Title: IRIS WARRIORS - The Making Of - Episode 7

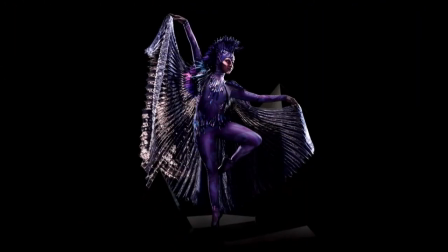[3:55]
It actually worked out really well that I play Indigo because everything that
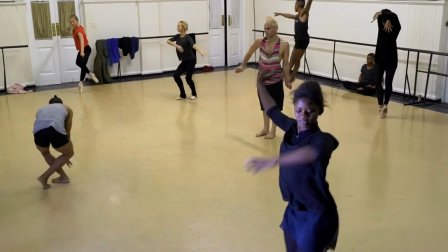[4:00]
she does is very similar to her mother darkness and funnily enough
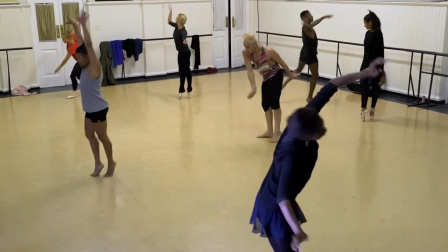[4:05]
Cindy and I have known each other for 10 years and we've danced together for 10 years so we know I know how she moves and she knows how I
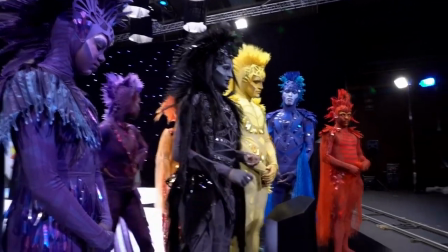[4:16]
move she's the one that kind of whispers in
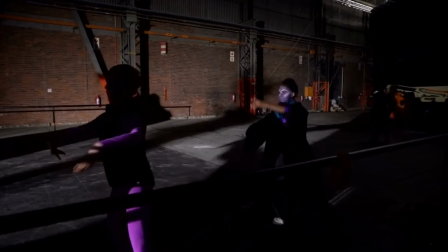[4:20]
every other warriors ear to kind of help them tap into their vices and into their dark side
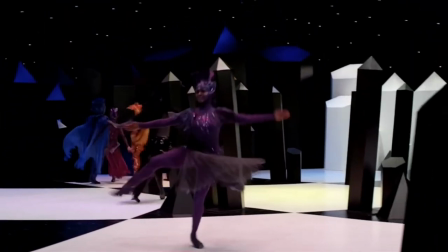[4:25]
which is quite fun to play actually her movements are kind of especially
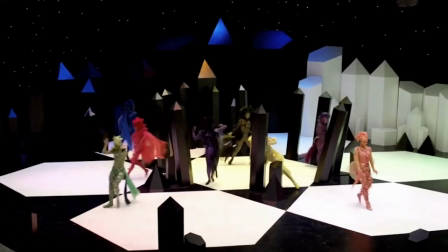[4:31]
when she is tapping into that vice her movements are very low to the ground
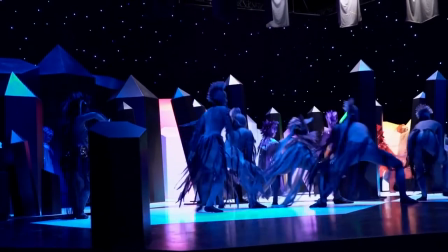[4:36]
and harsh but when she is Indigo and she's
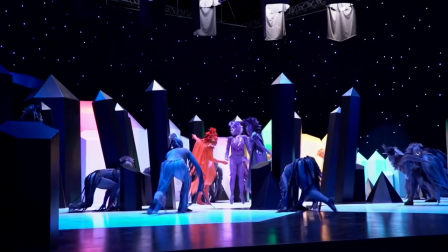[4:40]
loving and caring it's very much very ethereal and very beautiful and she wants to be with everyone and wants to help everyone so that's
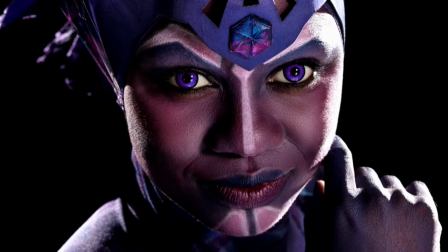[4:50]
very I love playing Indigo actually yeah we
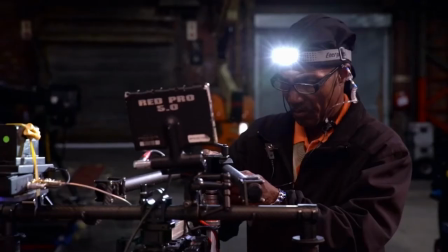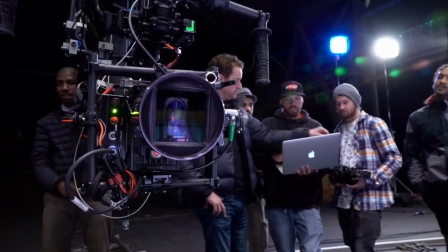[5:05]
such an experienced crew we had three camera teams all
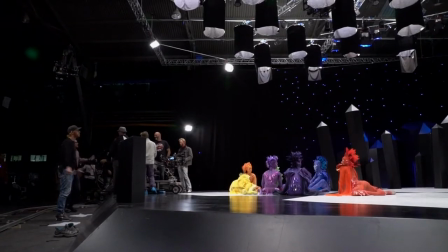[5:13]
with immense experience coming from sets such as Mad Max Fury road and black sails. So what I do essentially is I've set up the cameras, the lighting and all the technical aspects of the filming process.
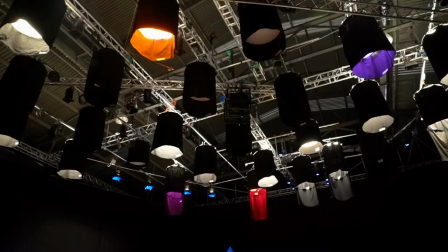[5:29]
The complexity of selecting the lighting structure, the planning out the lighting, the grid above the stage,
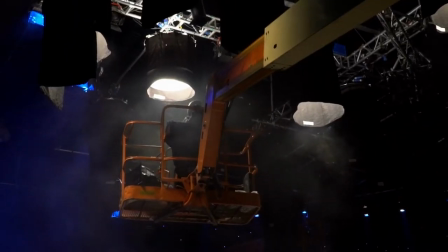[5:37]
there's a lot of dimming work that goes on, the colours that come up at certain times, balancing out the ambient light with it with the colored light.
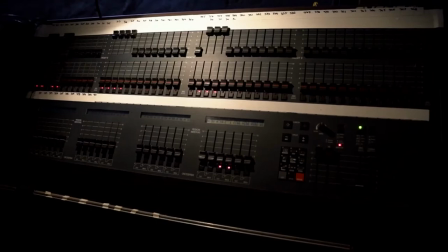[5:44]
We have got I think four dimmer desks each at 128 channels so you've got you got each light is on a separate dimmer and a separate fader you can group these all together for the different dance sequences and selecting that and timing those out I've been quite I think that's been quite a
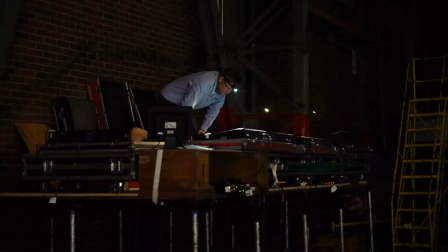[6:00]
challenge.
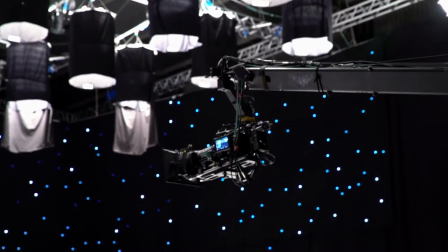[6:00]
We had we have three cameras one on a jib arm which is a crane so we can get elevated shots of the stage which
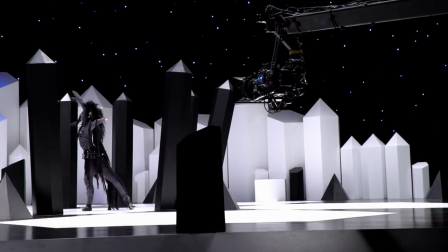[6:09]
really helped bring in a perspective of giving the stage a bit of depth as opposed to being eye level which has been really really beneficial.
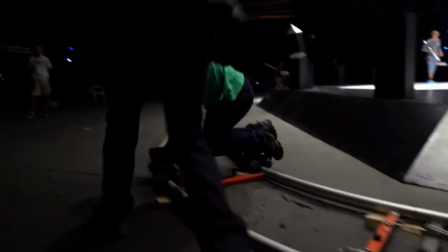[6:18]
The other two cameras are then on a track around the stage in a sort of a horseshoe shape and they've
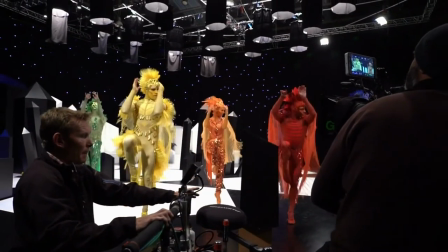[6:26]
been picking off the different angles and different lens sizes of the dancers performing their dance.
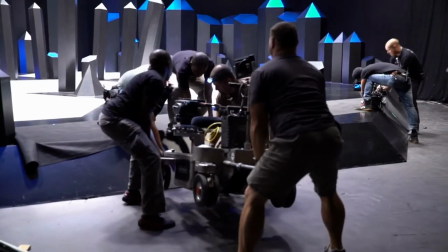[6:32]
Then we go on to the stage and get intimate close-up shots
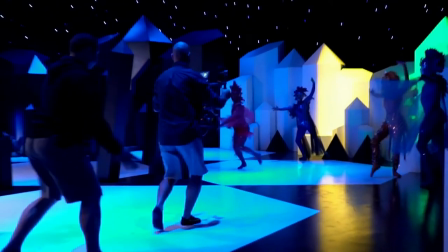[6:36]
that bring the audience into the world of that environment.
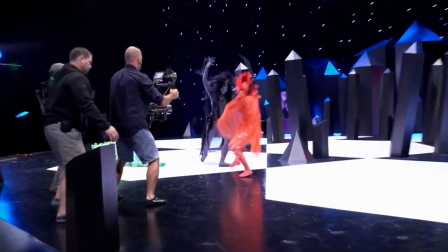[6:42]
I had never shot in this particular style before,
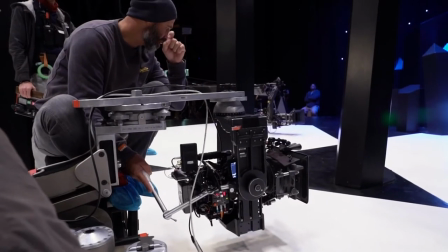[6:46]
so it took two days to figure out the structure,
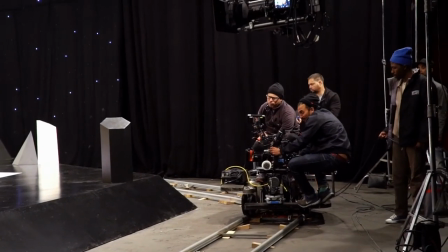[6:51]
but now we've got our rhythm, we've found the structure, so we're progressing very nicely.
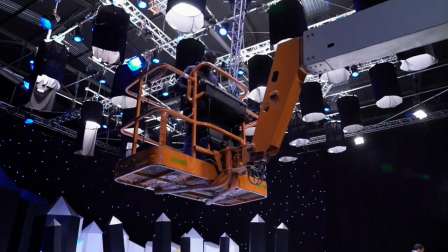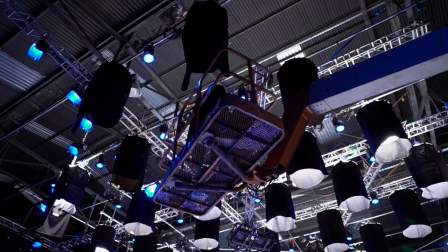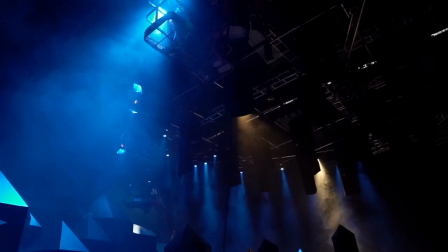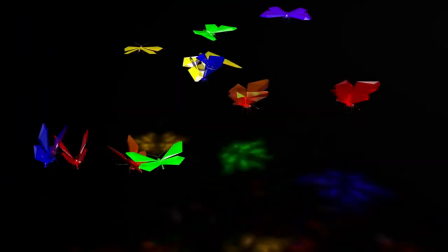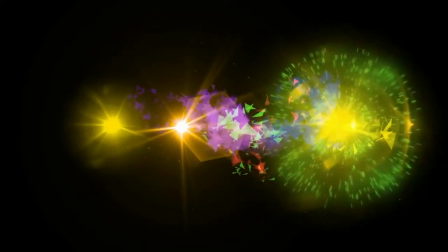[7:17]
A lot of what I do is an interpretation.
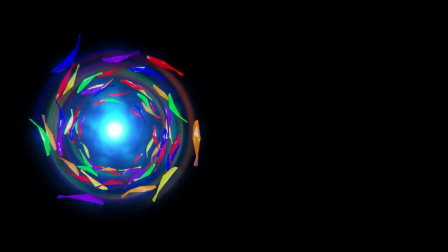[7:19]
I'm interpreting the sound and I'm interpreting a lot of the themes and creating a visual language,
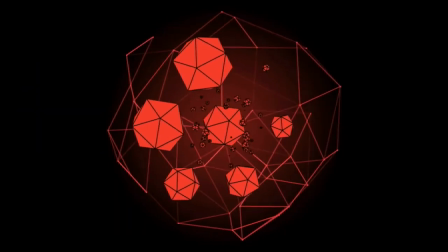[7:27]
like a visual shorthand that we can use throughout the film
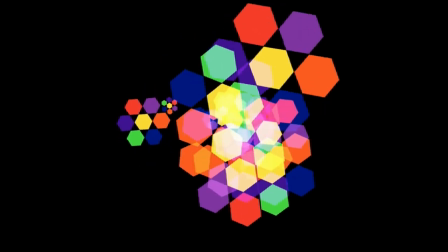[7:31]
and throughout the production because Iris Warriors isn't just a film, it's actually a bigger idea. There's a few elements involved in the post. We're bridging two worlds. We're looking at creating something that's purely beautiful.
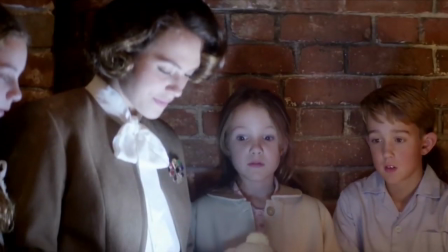[7:50]
We're looking at very beautiful pieces of animation to link and bridge bits of live action in the real world and the world of fantasy,
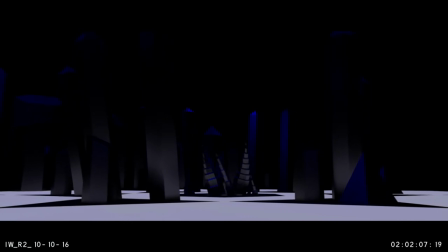[7:59]
which is the Iris Warriors, so that's one aspect of the post-production and that's quite intensive and it's going to be very